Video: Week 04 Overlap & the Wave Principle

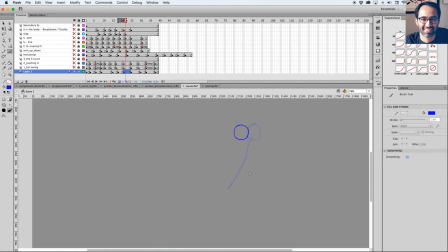1482s
And then my shape at this point can be more here, and then now it's where that S curve is happening. It's where and when that shape's going that way and that's being dragged the other way.
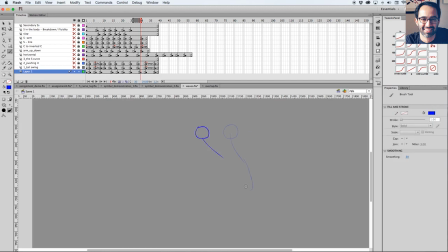1500s
And again, keep dragging and keep dragging and keep dragging here.
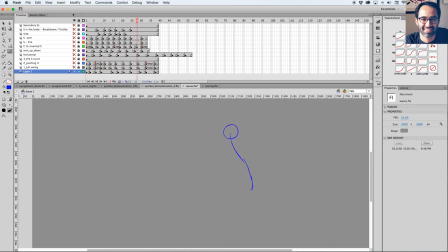1518s
Right? You guys, so I was a little bit confused at the beginning there because I wanted to show like starting to go from this drawing and then enter the loop.
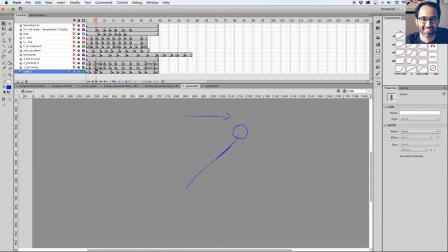1536s
So that's what was getting me a little bit confused. I have like a better example here, but it's the same thing is happening. So straight line, that keeps being dragged
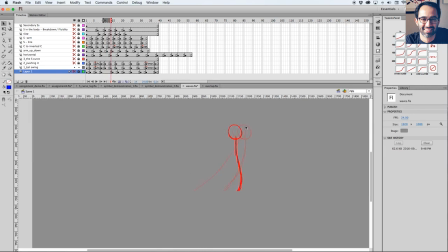1556s
here, and then drag, and as it starts to change direction here, then the shape starts to follow through and overlap, and then same thing, drag, starts to overlap, and then it's back to this drawing,
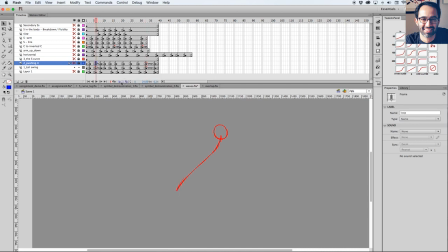1577s
which then you guys see is the same, which then completes the loop, which does that. So that's the exact same thing that was happening in the hair, but left and right.
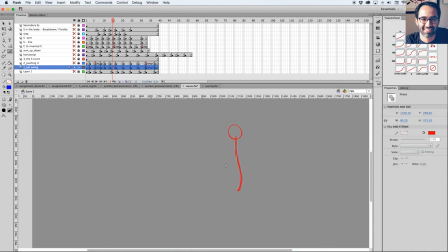1597s
But what I want to do now with this line here, I want to go ahead and I want to push my S curve, implying like more overlap and more drag and like more
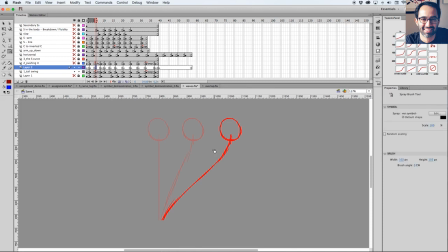more follow through, more energy basically. So let's
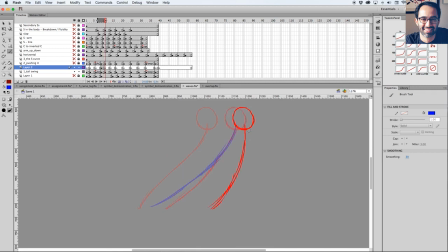1630s
push that drag even more here, and then let's push that even more here, and then as it starts to go down, let's push that S now like way more, like really like making the S show.
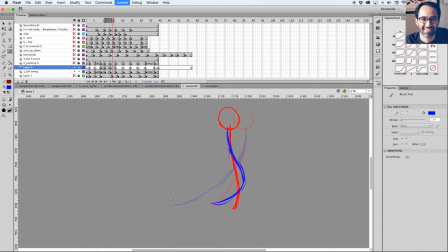1647s
And as it goes there, if the S has like, so like an S like this has less energy than an S like this, right? And so if my S is like, instead of this S here, now I have this S here,
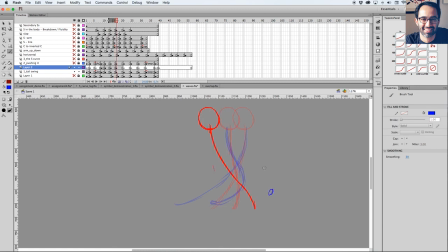1664s
that means that this tip can go like even further, like really overlapping. And you see I'm basically like following that guideline that I did at first.
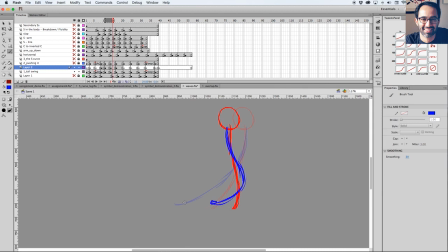1683s
And I'm always kind of like thinking where I was coming from. So here, and then I want to keep doing that, keep the momentum of this tip here, and like complete the arc here. So I'm gonna go
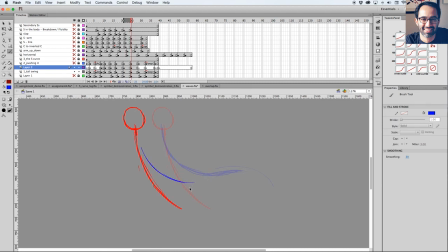1706s
here. That would push my drag even more. I'm gonna go here.